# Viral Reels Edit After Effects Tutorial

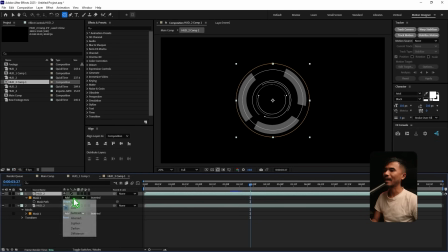7:46 Hit M to bring up the mask and set this mask to subtract and I'm gonna rename this to inside and I'm gonna rename these two outside right
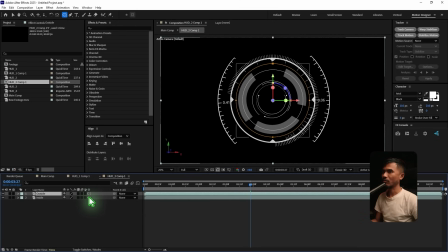8:00 so I will enable the 3d for both of them and change the blending mode to add and I'm gonna select the inside hit P and I move it down to z-axis so that we have some depth.
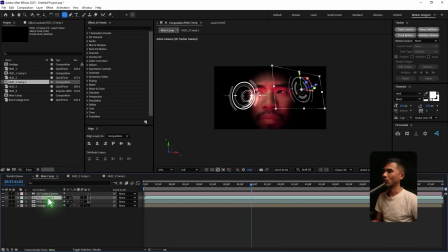8:19 If you go to the main comp here, and I'm going to turn on this collapse transformation,
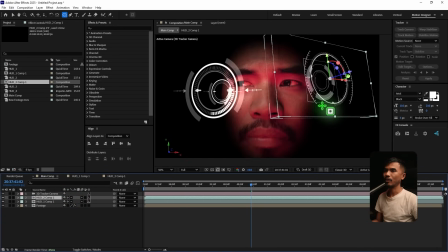8:24 and there you have some depth like that. All right, so that's really cool, and maybe I'm going to skate it up, something like that.
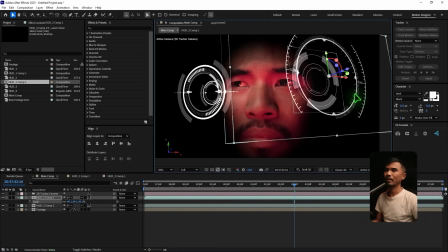8:36 You know, it totally depends on your taste. If you want to skate it up or down, you know, you can do whatever you want, like you know, wherever you want to place these elements.
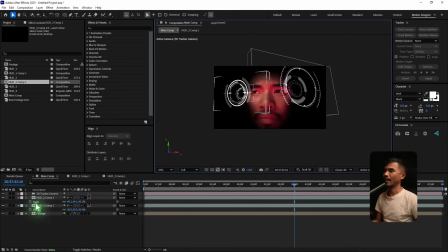8:47 So, just for the sake of this tutorial, let me just put it like this. And let's go ahead and import another one, which is that number 3.
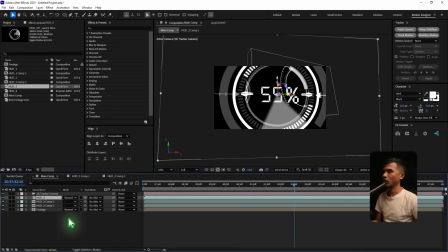8:55 I'm going to drag and drop it here, simple as that. Make it the 3D layer, change the blending mode to add, and I'm going to skate it down.
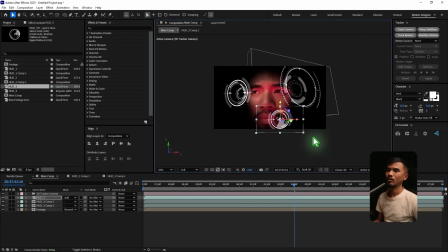9:05 This time, I'm just going to put it somewhere around here, skate it down. Or maybe you can just duplicate a few copies. You know, just skate it down.
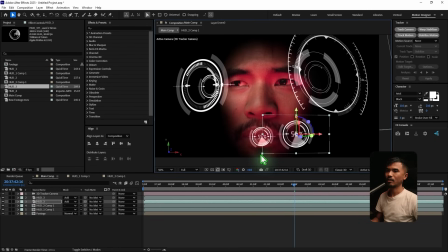9:19 Just add some variation.
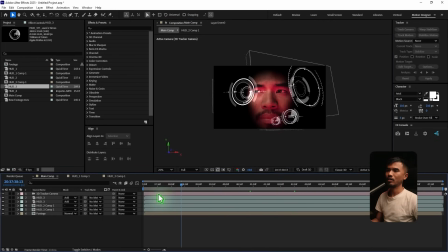9:25 Something like this. You can just be creative with this. All right, so let's put it like this for now. And I'm going to drag another one, which is the last one. Hot 4. And I'm going to do the same.
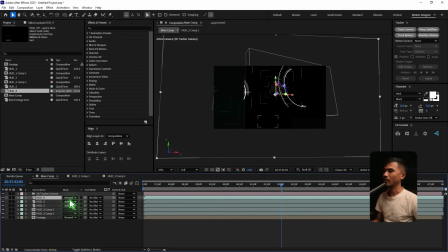9:39 Make it a 3D. change this blending mode to add. And maybe I'm going to scale it down a touch, somewhere here. And you can just adjust this.
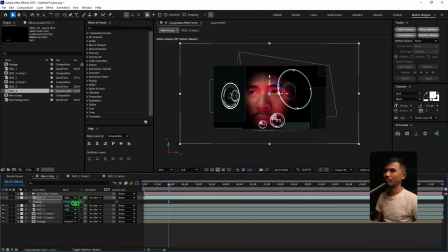9:52 And maybe this time I'm going to hit P and bring it towards the camera and maybe scale it down. The reason why I am doing this is that we need some parallaxing between these HUD elements, right?
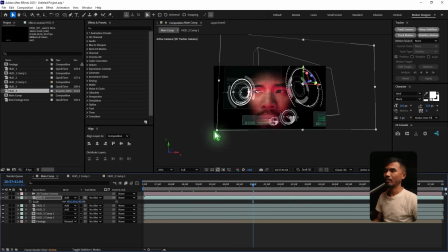10:09 So right now we have it on the same z-axis, but we want this, the last one, to be a little bit far away from the camera so that when the head moves around, you have some parallaxing going on around the, you know, overlay,
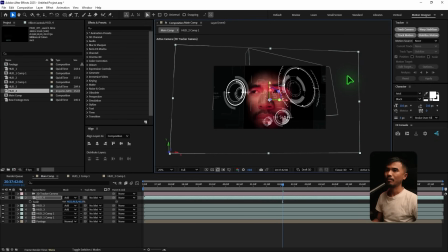10:29 the text overlays and the background huts that we have here. So that way it looks much cooler, I think. Alright, so let's go ahead and change the color of these huts, right? So let's select the first one. And let me go ahead and just add hue and saturation.
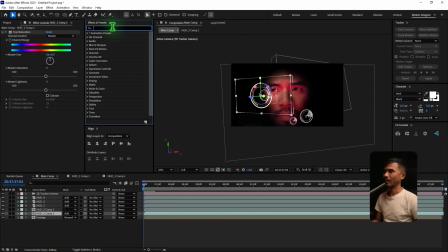10:48 And I'm also going to add a glow. Glow. And also a Gaussian blur. Gaussian blur, right? So let's turn off the glow and the Gaussian blur for now, and let's just work with this hue and saturation.
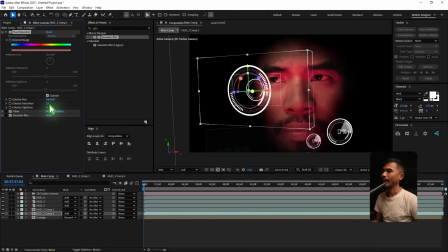11:07 So I'm going to check this colorize, and I'm going to set this saturation to 100, and you can tweak the color wheels and find the color that you want. For me, I think I'm okay with this because the lights that are casting on my face is red,
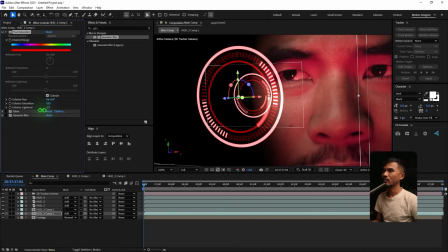11:25 so I have a red here and and if you zoom in here slide this colorized lightness to the negative values that way you have all the elements covered in red if you slide it up you can see it's turning white and if you
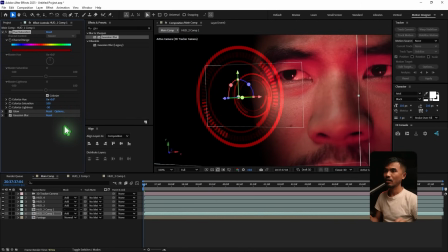11:42 add to the negative values maybe a negative 50 yes that's great maybe even more and that.
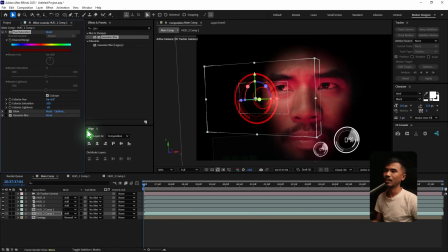11:51 Yep, 6T seems to be fine.